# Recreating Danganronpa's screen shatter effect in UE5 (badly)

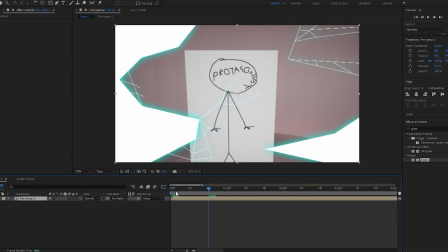(4:13)
Then I pre-composed the whole thing, so the image and the shatter effect over the top, and then added AE's shatter effect to it,
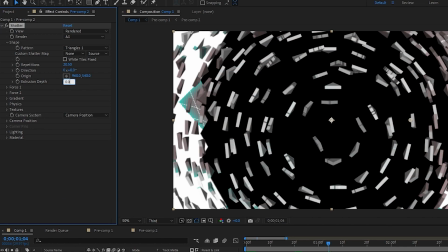(4:18)
setting the effect type to triangles and turning the extrusion depth way down so the shards themselves look almost two-dimensional.
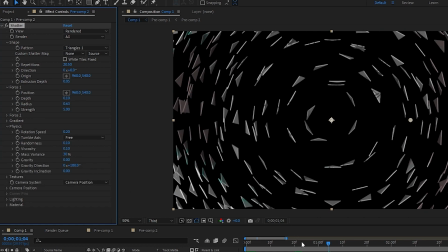(4:23)
I also turned off gravity so the shards would fly outward towards the camera rather than downward towards the hypothetical floor.
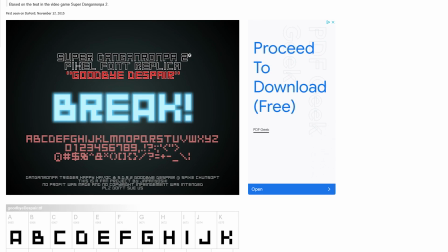(4:28)
Finally, because this is a video clip and I can do what I want, I found this free font online that was intended to look a lot like the font of one of the other games and used it to write the word break. I added the cyan glow effect here too and had it keyframe a little so it looks like it's shining while it's on screen and then it flies away and disappears.
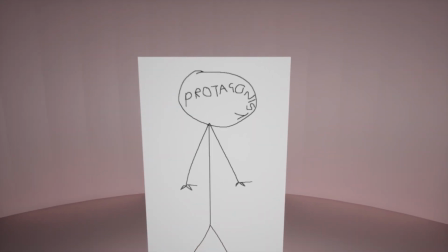(4:42)
After that, the camera sequence is the same, the depth of field thing, the Among Us reference, and then you can press space and it'll restart. So all in all, I definitely prefer doing it the non-in-engine way, but only because I'm very bad at the method I tried to use in-engine.
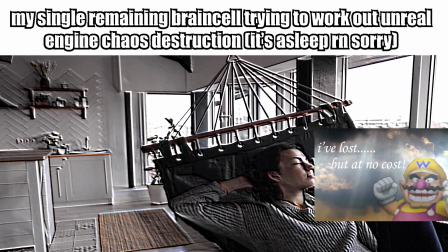(4:53)
Chaos Destruction is still something very much beyond me, and while I would like to learn it more, I've definitely misrepresented it as a system in this video, so I'd invite you to do your own research if you're hoping to use it yourself.
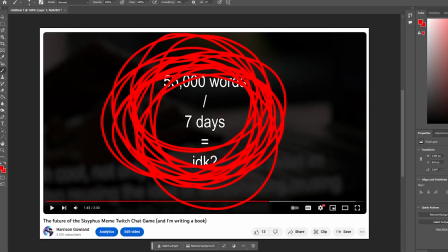(5:02)
That's all I've got. Oh, and if you're wondering about the book, yeah, unfortunately God gave his busiest week to his most pathetic human being last week, so
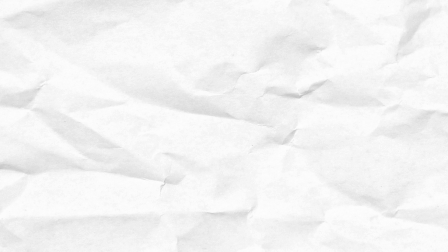(5:08)
that is still gonna happen, but I'm gonna do it on a different period of 7 days so that I don't die. Sorry about that. Goodbye.